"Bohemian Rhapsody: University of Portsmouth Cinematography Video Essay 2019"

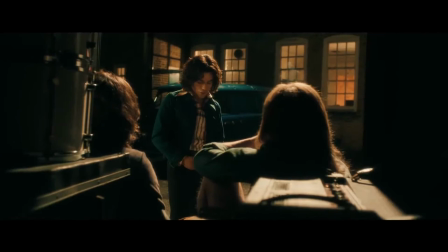Bohemian Rhapsody was one of the most anticipated films of 2018 and it shows great potential of receiving multiple nominations for the Academy Awards.
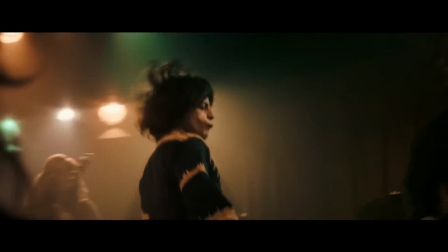Its focus is the revolutionary band Queen and especially their frontman Freddie Mercury.
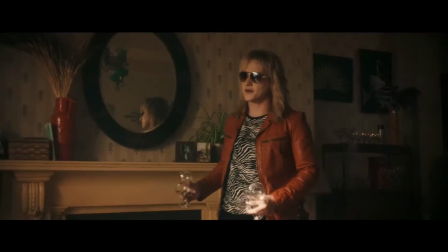One of the many aspects that made this motion picture stand out was its cinematography,
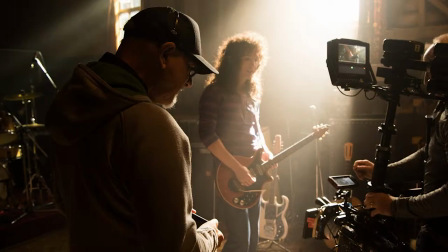and visionary director of photography Newton Thomas Siegel is to be thanked for the beautiful imagery.
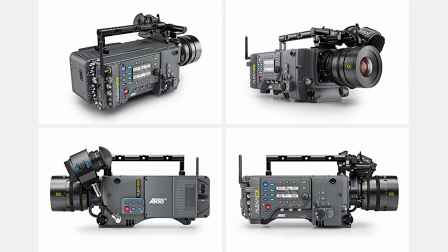This comes as no surprise considering his widely acclaimed work on Drive. Tom Siegel's camera of choice was the Arri Alexa, namely the 6K model,
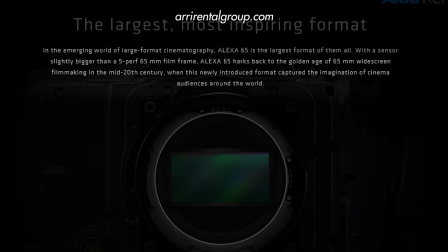which emulates the golden age of 65mm widescreen filmmaking in the mid-20th century,
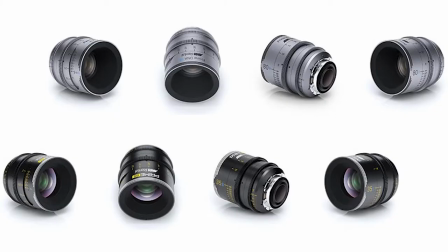when this newly introduced format captured the imagination of cinema audiences around the world,
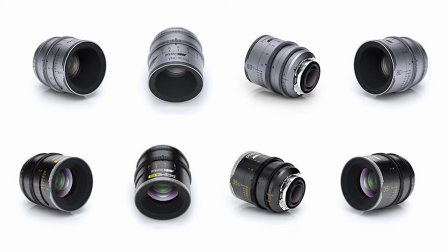in conjunction with prime DNA and 65S lenses.
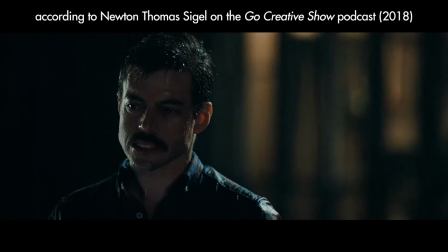Siegel aimed for a golden, vibrant look that became increasingly desaturated throughout the film, to synchronize with the time period and its respective color palette.
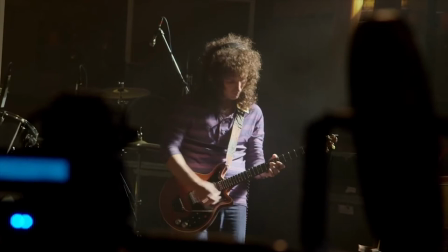In this video essay, I will be analyzing the camera work, lighting, design and sound in the following sequence from Bohemian Rhapsody,
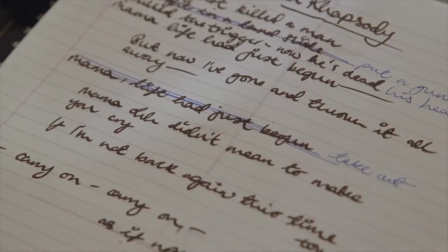which depicts an important part of the production of the famous eponymous song.
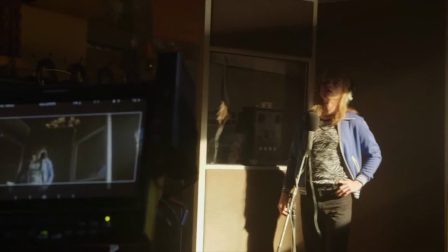The purpose of the scene is to show the tedious process and the growing frustration of Roger Taylor recording his part of the backing vocals.
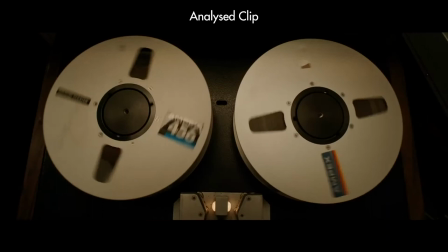It goes back and forth between him and the booth where the rest of the band is listening from.
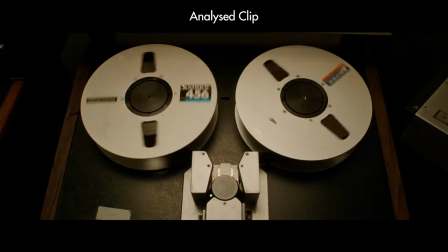Higher. Can you go a bit higher? If I go any higher, only dogs will hear me. Try.
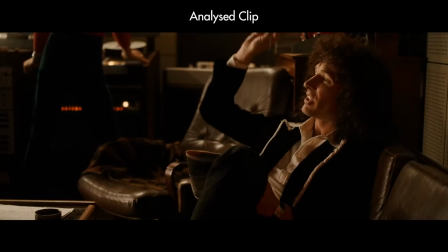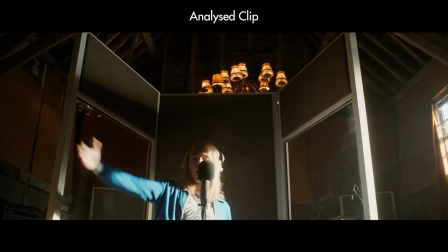Higher. Jesus, how many more Galileos do you want?
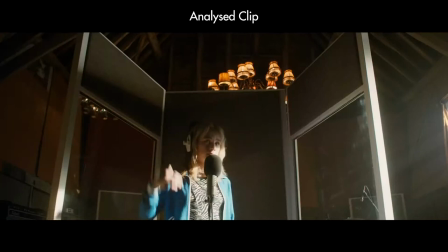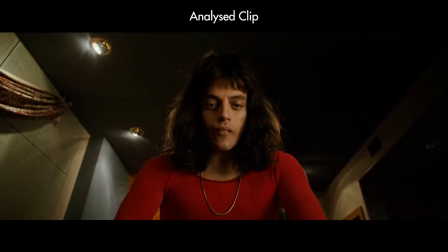One more. Again. Go on, roll the track. Who even is Galileo?
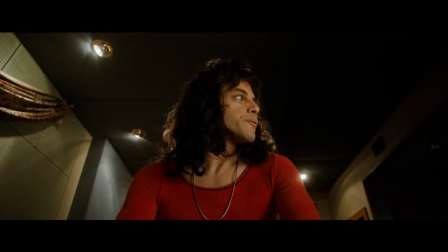The clip opens with a mid-shot of Freddie Mercury looking to camera right. The field of view and minimal distortion in a cramped space indicate the use of a 35mm lens.
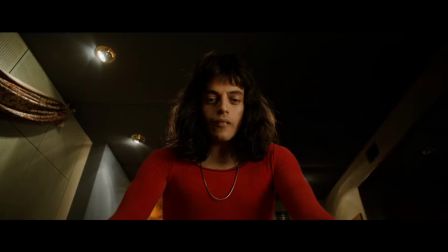This is repeated in the scene, so let's look at this last iteration when there is movement involved as well.
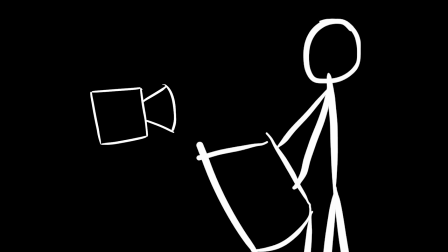The actor is lit from three points, the camera is below, but this time with a subtle jib-up move to symbolize how Roger's singing is growing on Freddie.
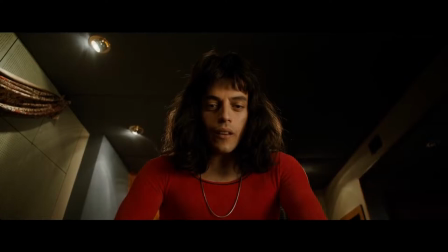His red top brings him out in this frame with rather muted beige tones. The low angle also helps to make use of the leading lines in the ceiling to point towards the actor who's placed in the center of the frame.
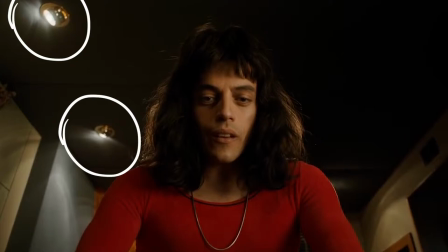The spotlights justify the subtle rim light which separates his brown hair from the dark ceiling. Judging by the light on his face, the key is very diffused, almost perpendicular on the actor from the right of frame.
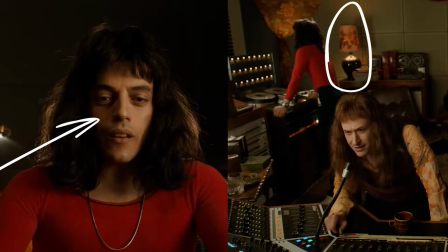In the next shot showing the entire room, a lamp justifies the feel on his face.
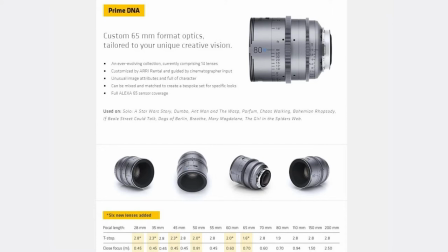This is a very well balanced frame, perhaps taken at 28mm, which is the widest DNA prime.
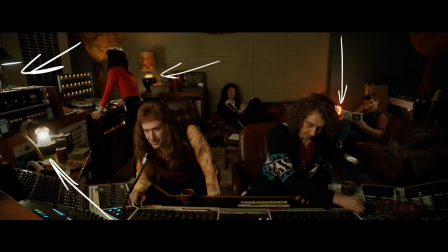The five characters are strategically placed so that they don't overlap with each other and they only take up the necessary space.
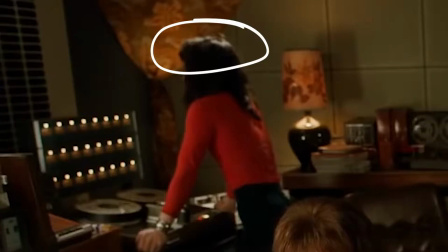There are four lamps in shot, and we also know there are spotlights in the ceiling, Freddie's hair light,
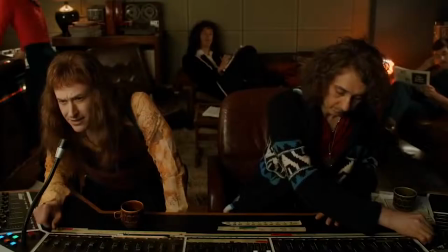but the key is most probably a large soft light shining from behind the camera at a 45 degree angle from the left.
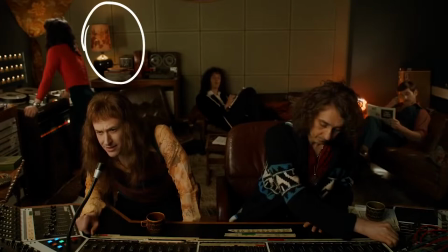On the producers and John's faces, the contrast is really subtle, and the only noticeable shadow on the back wall is the lamp's shade generated by itself.
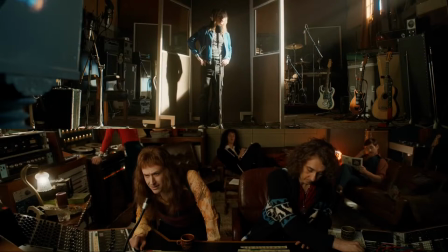We also know they are only separated by glass from the recording space where there's a lot of natural light.
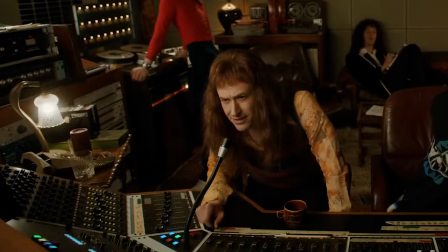The practical next to John motivates him, having the best lit face and hair, creating some separation from the background too.
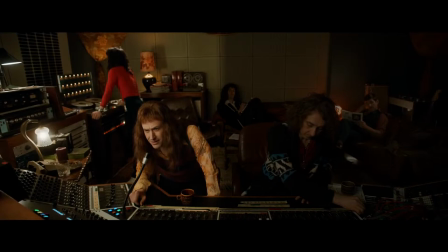Because of this, his bright shirt and Freddie's red top mentioned earlier, the viewer's eyes are more drawn towards the left side of the frame. The cinematographer cleverly directed this so that we pay attention to the character delivering the line.
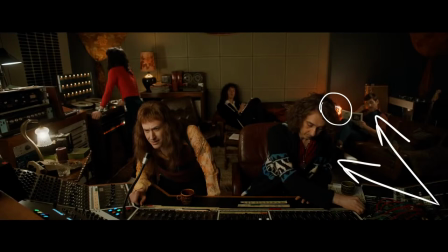The lamp on the right at the back has a warmer color temperature and separates both these characters from the wall by making it brighter than their clothing and hair. Having the camera placed in Roger's perspective makes this shot great because it also establishes the geography of each character in relationship to the others,
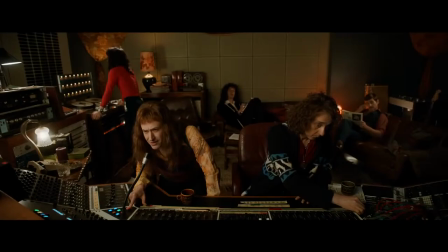and therefore motivates where everyone is looking in their individual close-ups.
If I go any higher, only dogs will hear me.
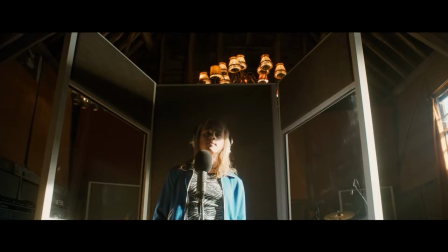Roger's response comes in as an L-cut to a mid-shot, which is used multiple times in the scene.
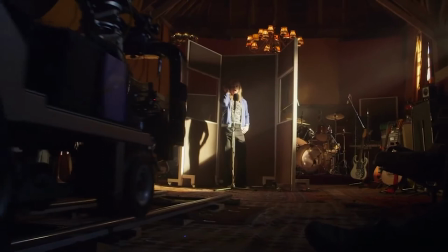In this case, the camera is still, but later a dolly-in brings the audience closer to the character,
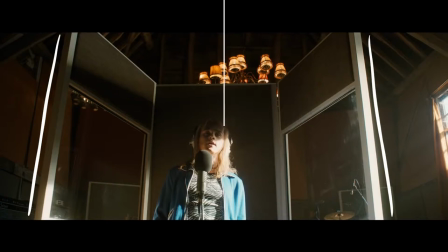and then the camera is pushed back, motivated by Roger's hand movement. The framing is rather unconventional, with him and these panels being just slightly off-center. However, if we look at the ceiling and the rest of the room, it does seem symmetrical.
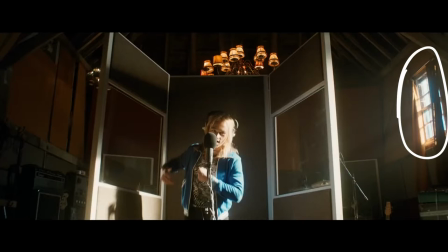A viable explanation would be that actual sunlight was used, and they had to position the actor so that the light would land on him at the desired angle. Speaking of which, daylight is the main source in this shot, and we can see the rays coming in through the window.
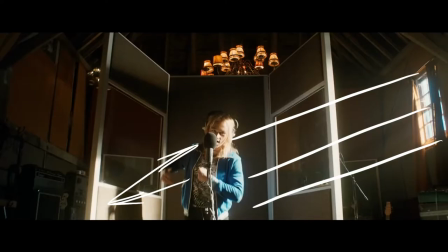It also bounces off these panels and acts as a fill, slightly bringing up the shadows on the actor's face.
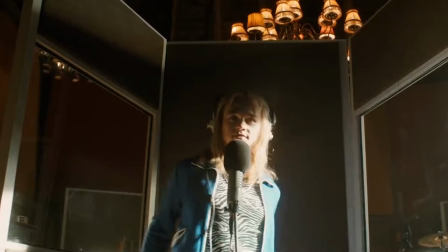The light appears to have an angelic glow on his face, which goes hand in hand with his high voice.
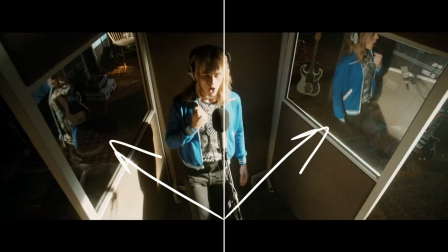In this shot, the camera is placed at a high angle. The frame is asymmetrical because the purpose of the shot is to show Roger's reflections in the transparent panels.
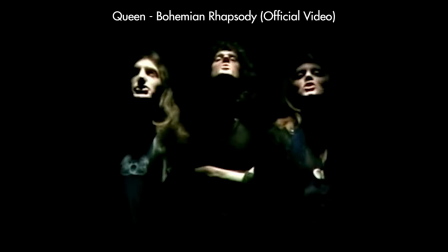Therefore, the image correlates with the audio, emulating the quarry effect in a visual way with these clones.
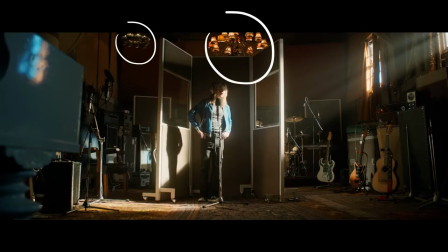This wide shows the sunbeams in all their glory, thanks to the haze that creates depth and shapes the light with the aid of the window frames. There are also two hanging lights in the background, perhaps to add interest, as they aren't affecting the subject in any way. On the very left of frame, we can see the corner of a piano in the foreground, adding more depth.
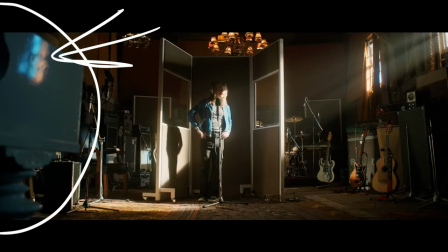Interestingly enough, there is some colored light shining on it, perhaps coming from the daylight through a stained window.
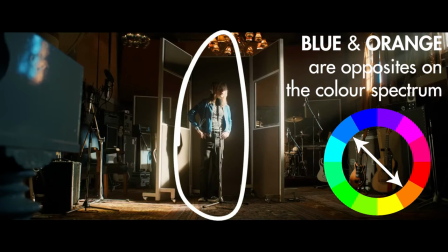Like Freddy, Roger is prominent in the frame because of the color contrast between his blue jacket and the warm hues of the room.
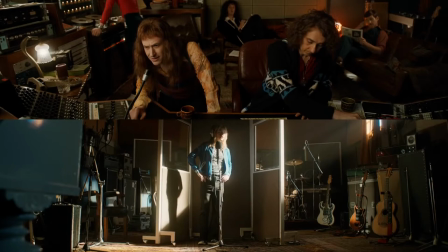The perspective matches the frontality of the earlier wide of the booth.
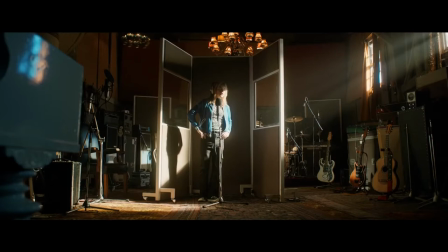The deep focus and the 240:1 aspect ratio also complement this shot. The lack of depth of field and additional frame width allow useful elements of set design like the musical instruments and gear in the background to offer more context. The reason we only get this wide shot so late in the sequence is to show how Roger steps
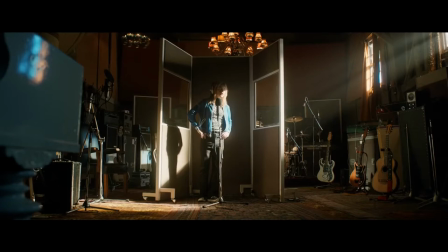out of what he was doing and therefore distances himself from the lyrics by questioning their meaning. Hence, this break in the pace emphasizes the delivery of his line, which would otherwise be less noticeable because of the overlapping layers of sound.
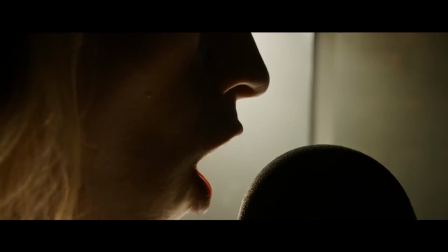Who even is Galileo?
This extreme close-up of Roger's mouth and the microphone silhouetted generated visual interest through the amplified contrast, standing out from the other shots in the sequence.
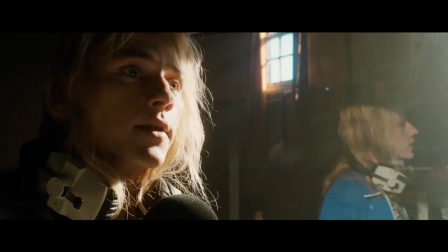This was captured on a fairly wide lens, less common for close-ups because of the distortion. The audio is cleverly used as an L-cut to match the perspectives of the characters.
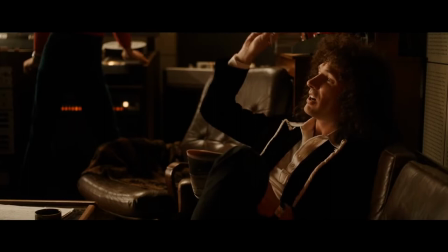Jesus, how many more Galileos do you want?
When we see Brian May, Roger's voice is muffled, and when we see him, it sounds clear.
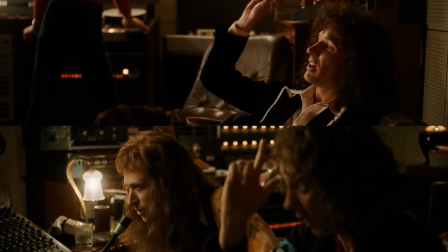Speaking of whom, these mid-shots of Brian and John and the producer show the involvement of the entire band against Roger.
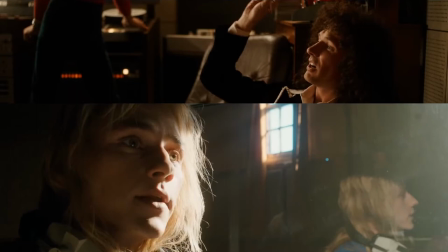These framings are useful at establishing the dialogue between them, following the cinematic conventions of looking room and the 180-degree rule.
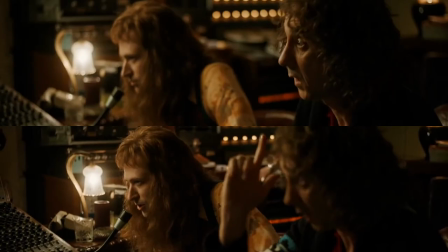There is also a quick focus rack to highlight both actors' performances in this shot.
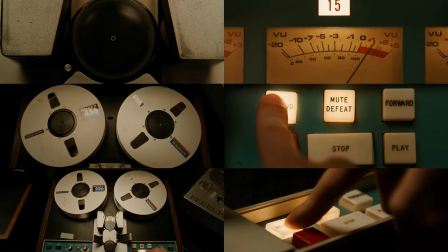The close-ups of the recording equipment highlight the convincing set replica of the house where Queen recorded their album. Alongside these shots, the button presses and the tape whirring exaggerate the realism of a diegetic soundscape.
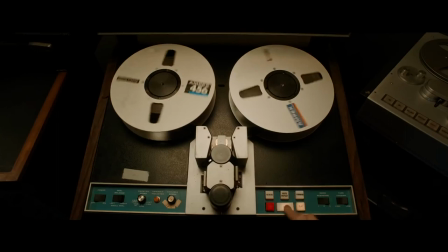Here you go. One more. Okay.
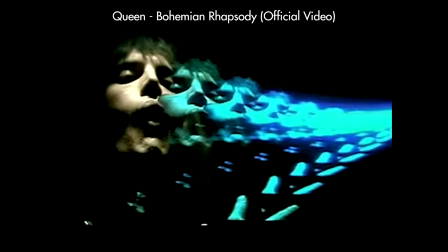In contrast, numerous layers of Roger's recordings and the backing vocals overlap towards the end of the sequence and make the audio overwhelming and slightly distressing.
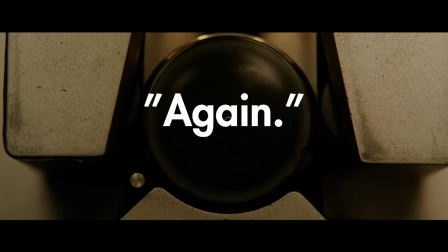Not only that, but we can hear more indications coming from the booth.
Again.
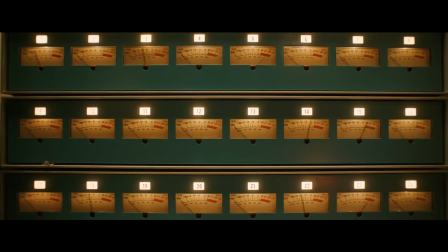Go on, roll the track.
The final shot of the sequence is even and symmetric as far as both framing and lighting go. Its purpose is to show the sheer amount of audio tracks being used to record a song, and the meters are in sync with the sound.
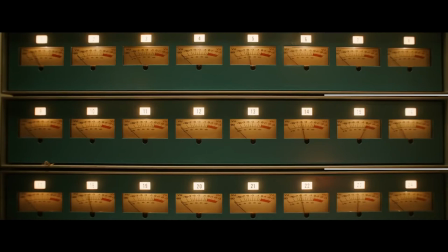This is also a perfect example to show the characteristics of an anamorphic lens,
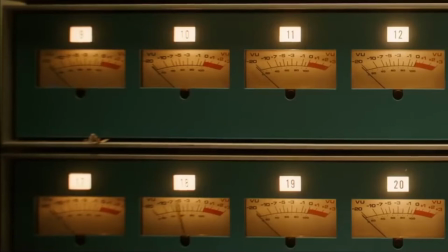the curvature in the lines that are normally straight, and the corners that are blurred while the center is still in focus.
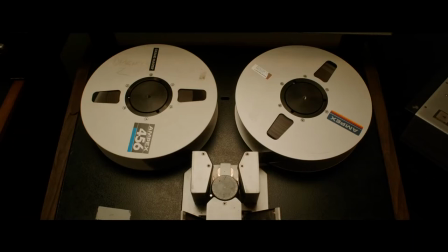Conclusively, the elements of cinematography and mise-en-scène are skillfully employed in a shown clip to successfully convey meaning and trigger the audience's emotional responses.